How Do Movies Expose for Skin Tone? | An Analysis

You can guess, but once you hit that button on the monitor or once you turn it on, the plugin on your software, it's just that extra level of, yes, this is perfect. I'm hitting the skin tone perfectly. It really just gives you that extra level of confidence on set and that the director is going to be pleased because that's one of your biggest jobs. I would call this a secret sauce. I really would. It makes you feel like you are doing your job to the T. Now, I talked a lot about the IRE values between 55 and 65 being perfect skin tone. Now some people will say it should be at 70 for good skin tone, but that's pretty bright. That's a little bit above the normal scale. Cinematic video a lot of times has it just under 55 IRE, maybe like 50 or 45. So now this is really cool. We're going to go through six different scenarios in movies and And we'll be able to see what the cinematographer had exposed the skin tone level at. We can see exactly what they exposed at by using this tool. It's a really cool tool. So my false color plugin for Premiere is called false color. And it is by time and pixels. I'll link the link to this plugin down below. I think it's like 30 bucks. It's not too expensive. All right. So let's check the first scene out. This is a night exterior. we have our false color up
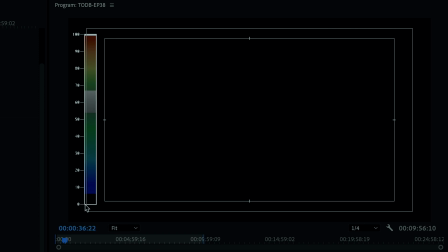5:25 these are our values between zero and 100 and everything in between the 55 to 65 range is that sweet spot is
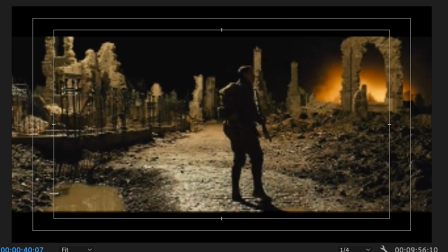5:35 that gray range so this is 1917 and this is basically
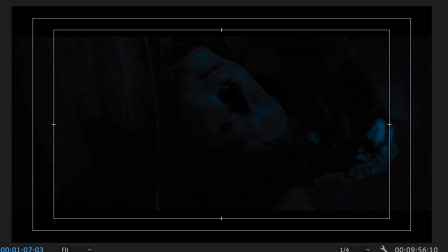5:40 lit by nothing right here i can't even okay there it is there's this face you can barely see the face just because of how it's exposed and we're basically all black you can see detail you can see all
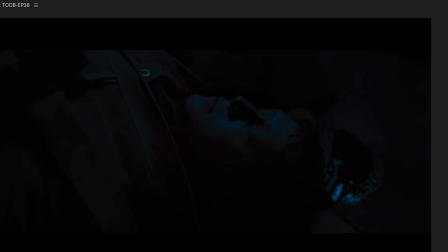5:54 those details but when you turn on your false color it's actually all black because
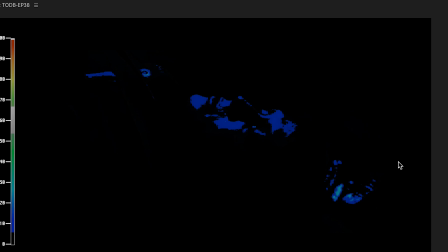5:58 it's between zero and five IRE most of our scene between zero and five IRE so that's crazy dark I don't think I've ever exposed this dark but it totally works in the scene because you get enough detail and you want to feel like he feels like he's basically blind but you have just
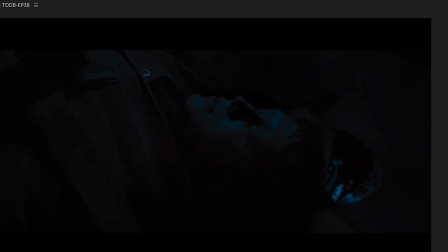6:14 enough detail to make out what's going on. So it's not like, so it's not a podcast. So this whole scene is very dark.
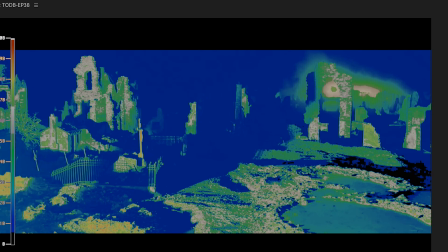6:20 This is actually a really cool scene in the film. You can see this shot here. This is fire basically, right? This orange glow that is actually not very overexposed. It's actually exposed right in the 55 to 65 IRE. Even the brightest part of it is barely over maybe 70.
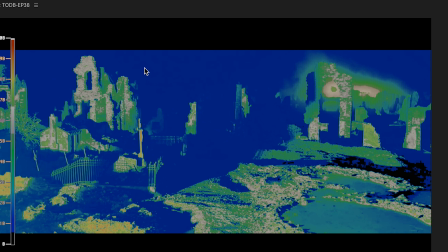6:37 So this kind of tells you it's night. Also just all the darkness in the sky. We're at about blue. We're at about 10 Irie all that darkness is very clear that it's night Even though all of this is almost lit or almost exposed like daytime Because those mortars are flying over they're giving a Sun like brightness
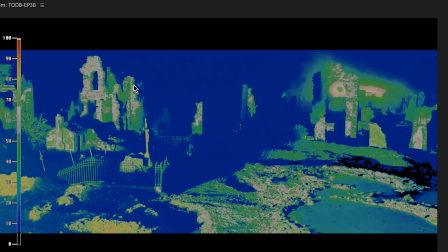6:57 But it did give away that it's night and how your mind believes that it's night is that the sky is basically black The only black actual true blacks in this scene are over here in the shadow.
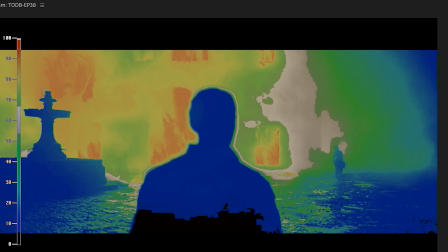7:10 Well, this is really bright here check this out this so these are actually these flames are in the orange about 90 IRE between 80 and 90 IRE is most of these windows the building is about 70 IRE it's green right here's the 55 to 65 in the darker part of the building our
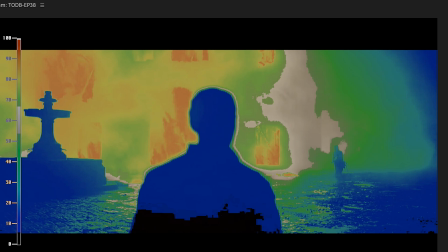7:29 character if we don't have our skin tone at 55 to 65 IRE for sure in this scene cinematic video is gonna break that rule a lot the 55 to 65 IRE is basically like a well-lit interior or an exterior when you're in the sun that's really where you're going to hit the 55 to 65 otherwise you're going to probably be under it because that's just natural it's not natural to be have a super bright lit face
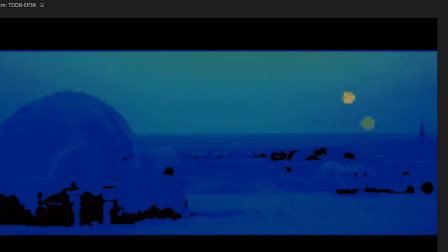7:55 indoors at night next one is a dusk exterior so very similar but a little bit different this is star wars basically everything again is in the blue range
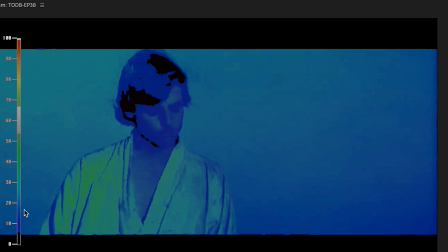8:04 it's in that way darker 10 to 20 ire his skin barely breaks 30 ire the bright parts of his skin even the moons are lower in like the 40 range suns whatever they are moon suns yeah his skin the brightest
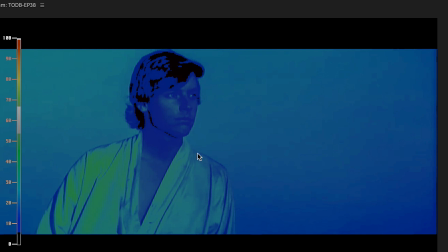8:21 part of his skin to a dusk exterior is right about i'd say 25 ire is where that's at. And then if they were a darker skinned person, this would be even lower because that's just how it works. You don't want to light a darker skinned person 55 to 65 during a daytime. They would probably look too bright for what their natural skin tone actually looks like. So this 55 to 65 rule does break down a lot in a lot of scenarios. But if you're lighting a normal interview, something outside, something bright, cheery, it's usually going to be correct. all right let's move on to night interior so this one's different but similar
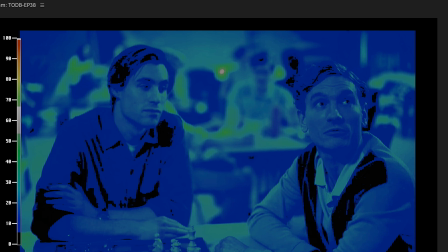9:01 because you can be a little brighter because you're using practicals using lamps you have a lot of light actually playing on you naturally so that's why in these shots we're actually breaking 30 we're heading towards 40 ire in the skin tones here again we can turn this on and off
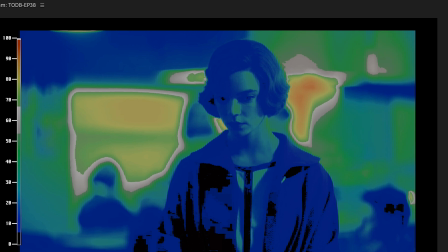9:18 see the background of her is actually really bright here that's interesting because
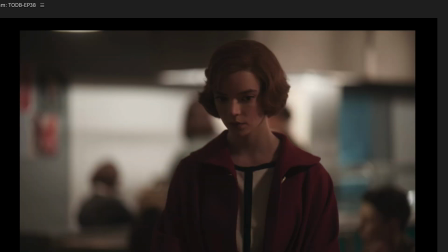9:23 we have these lights these well-lit walls and pillars they're actually edging
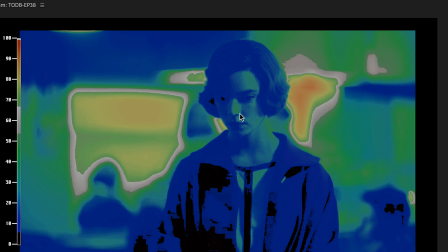9:27 her out because she's darker than what's behind her but her skin right there yeah it's barely breaking 40 Irie so that's a night interior a normal
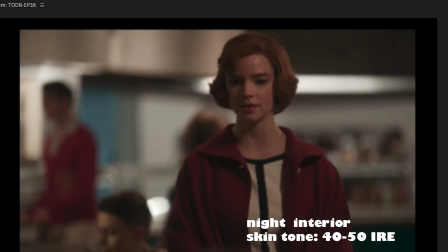9:36 lighting scenario for that this seems like here is about the brightest part she's probably right under
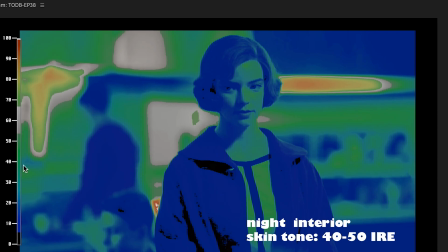9:41 a light and yep we're 40 to 50 there we're headed
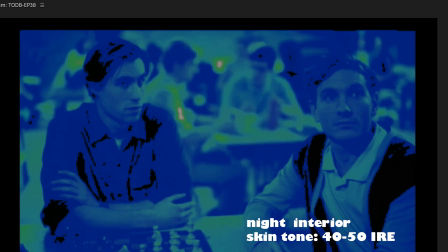9:46 towards 50 and the bright parts of her skin there that's cool this is helpful information I Honestly, I'm learning a lot right now, and I hope you are too. This is the stuff I wish I knew how to do years ago. This is training me as much as it's training you.
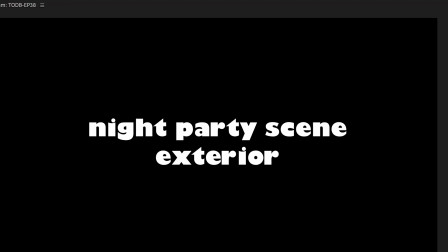10:01 That's what excites me about this channel. Night party scene exterior. So you're going to have a lot more lights here.
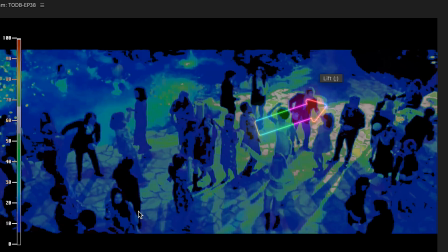10:07 This is one of my favorite movies. Yeah, this floor is pretty hot here. It's actually 55 to 65.
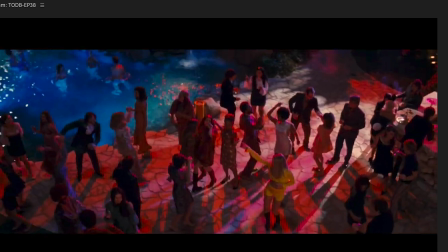10:14 Let's see what our characters look like.
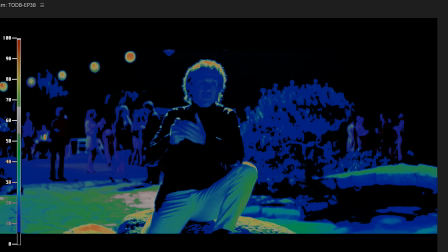10:15 Yeah, a lot of color. since a party has bright lights like this you know he has this really really strong edge on his
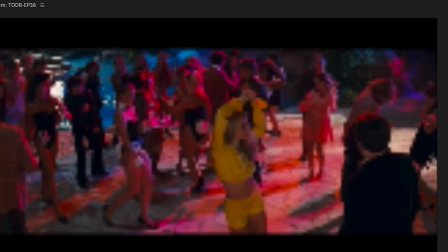10:23 hair you would only see this strong of an edge you know usually the sun at daytime but since we're dealing here with a party with a ton of lights you
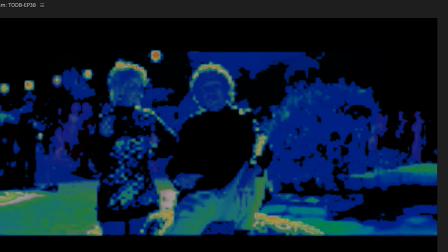10:32 can see the lights back here it's working it's actually brighter this time than the night interior
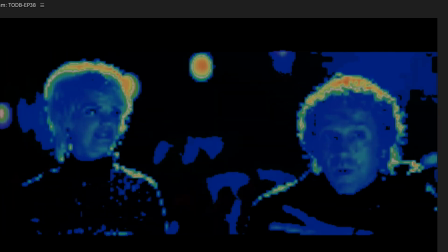10:38 that we just saw our skin tone i think Margot Robbie here had the brightest skin tone.
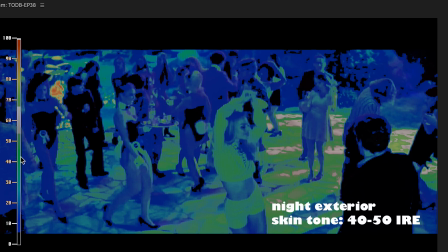10:45 Let's see. Yeah, that's the brightest we've seen. It's right about 40 to 50 right here. Now, obviously her, her clothing here is up in the fifties. Actually, maybe it's more in the seventies and that's just because that's the natural color of her clothing is brighter than say this or this or this.